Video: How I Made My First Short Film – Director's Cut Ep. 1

So luckily I was able to get funding through Princeton to rent out an Airbnb for a night so that we could film this bedroom scene which is supposed to mimic like a modern apartment house for the two of them.
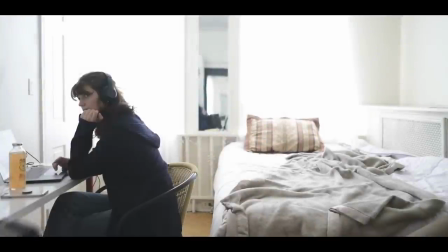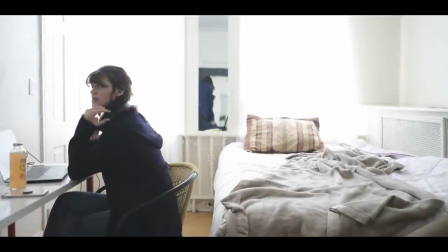[4:16] How was the audition?
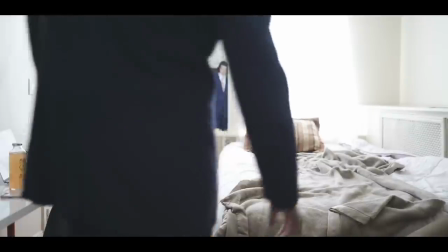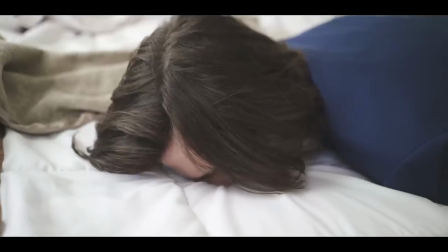[4:24] That bad? I don't even want to talk about it. Well what'd you play?
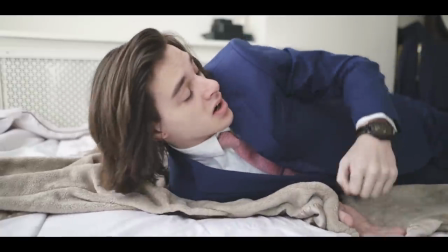[4:29] I played all the things you are. Again?
Now the really hard thing about short films or filmed in general really is you have to have so much coverage and so many different camera angles and setups that if you don't go into the shoot without pre-production and planning the shots out ahead of time you're going to be completely lost you're going to be wasting your actors time you'll be wasting a lot of money if there are dozens of people on set so as a director it's really important for you to have a clear vision of exactly what you want the shot to look like how you're going to set the camera angles before you even go into the setting so for this shot since it is a very tight quarter i was using a lot of different angles um
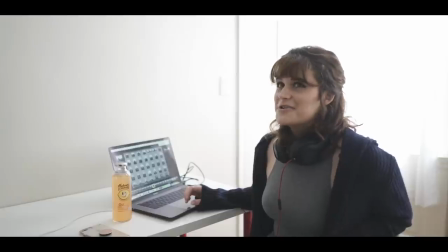[5:03]
not only like at the front of the bedroom from but also from the side of the bedroom so that I could kind of maximize the space and get
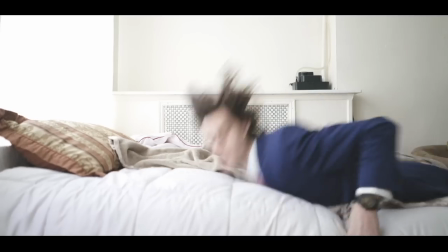[5:09]
different angles and show different coverage So that kind of first scene of him like hitting the bed laying down I got it from the side obviously now this next dialogue when it comes to dialogue If you don't know and something that I didn't really know going into editing or filmmaking itself was that when you when you cover a Dialogue scene there's always you know an over-the-shoulder Covering two people if that makes sense. So there's two people talking right here You're gonna have the camera facing this person You're gonna do their take maybe two or three different times
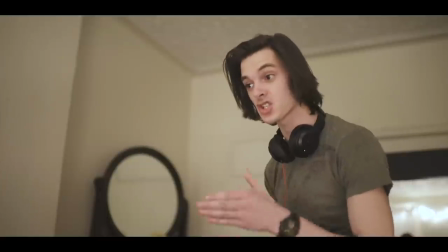[5:33]
Then you're gonna switch the camera to the other side then you're gonna film this person do the same thing Maybe film that take two or three times and
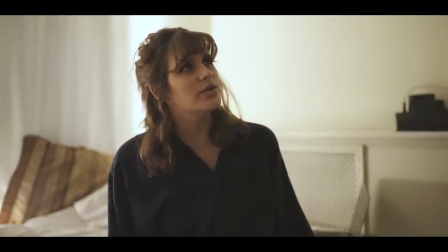[5:39]
then you fill in the cover shots So, you know him lying on the bed him getting up anything that you're gonna need to fill in those little details Now one of my favorite parts in this entire film is this little montage sequence Which honestly didn't take the longest to film because I knew exactly how I wanted it to look I knew the pacing of it I knew the shots that I had to get before I even started filming that
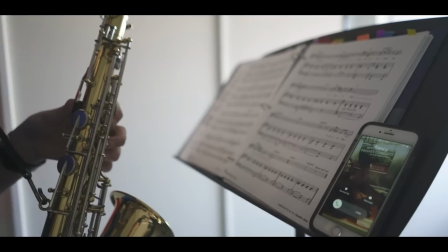[5:56]
I just went bam bam bam And we were able to get through it really quickly Obviously when it comes to montage the whole point of that
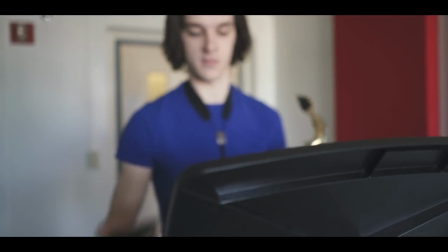[6:01]
is to show a progression of some sorts and for this progression itself is Showing how Kate is going through so many different trials and going through a bunch of different practices going to different auditions And you know and failing multiple times but still getting back up and that's just the whole progression of this montage sequence
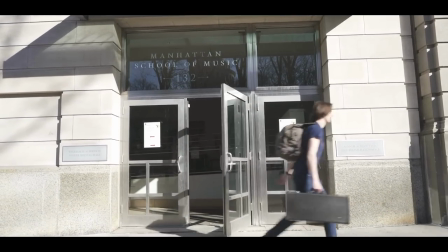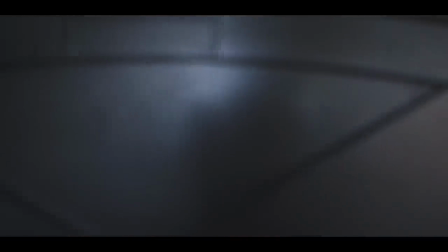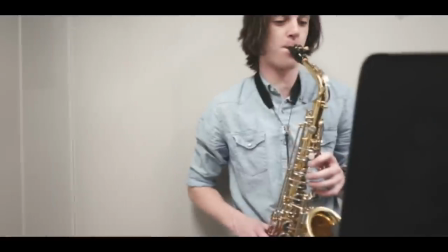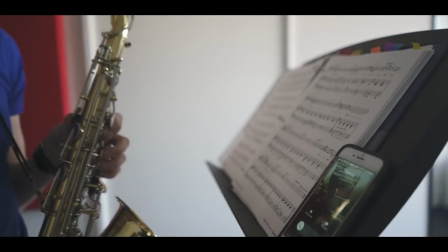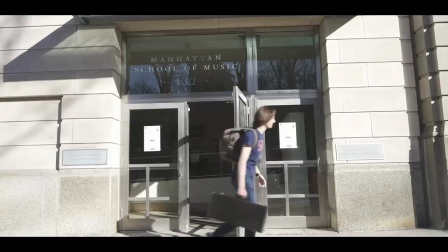[6:53]
So just that like one scene of him walking and transitioning from different outfits I mean like it's obviously like very simple and like you know exactly what I'm doing but chandler just had like four different shirts in his backpack he changed out of them real quick and we filmed just him walking against a different background and i knew exactly how i wanted it to look so he would stand there i would walk about like 10 steps away from him place the camera on the tripod because i knew i had to keep that distance the same and just film that four different times now if you notice here there's kind of a very subtle reference that will be you know mentioned later in the film but it's nancy tying up these ties for him
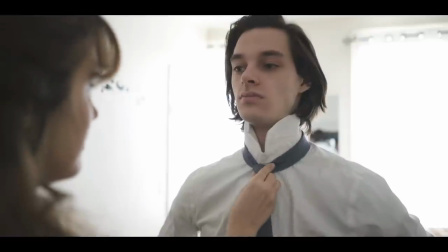[7:24]
you know to show that he's going to different auditions that he's getting ready and that she's being supportive of him all along i also kind of
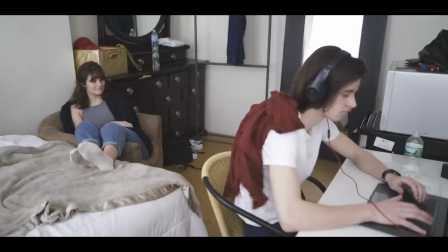[7:29]
wanted to show the progression of nancy and kade's relationship as the auditions begin to wear on him so you can tell that he's not as interested
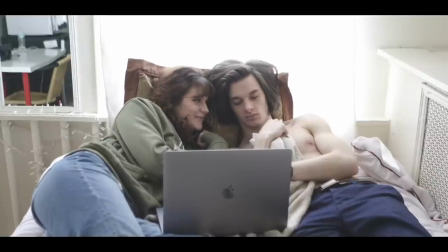[7:37]
he's falling asleep because he's so tired and that this is obviously causing conflict within their relationship as well so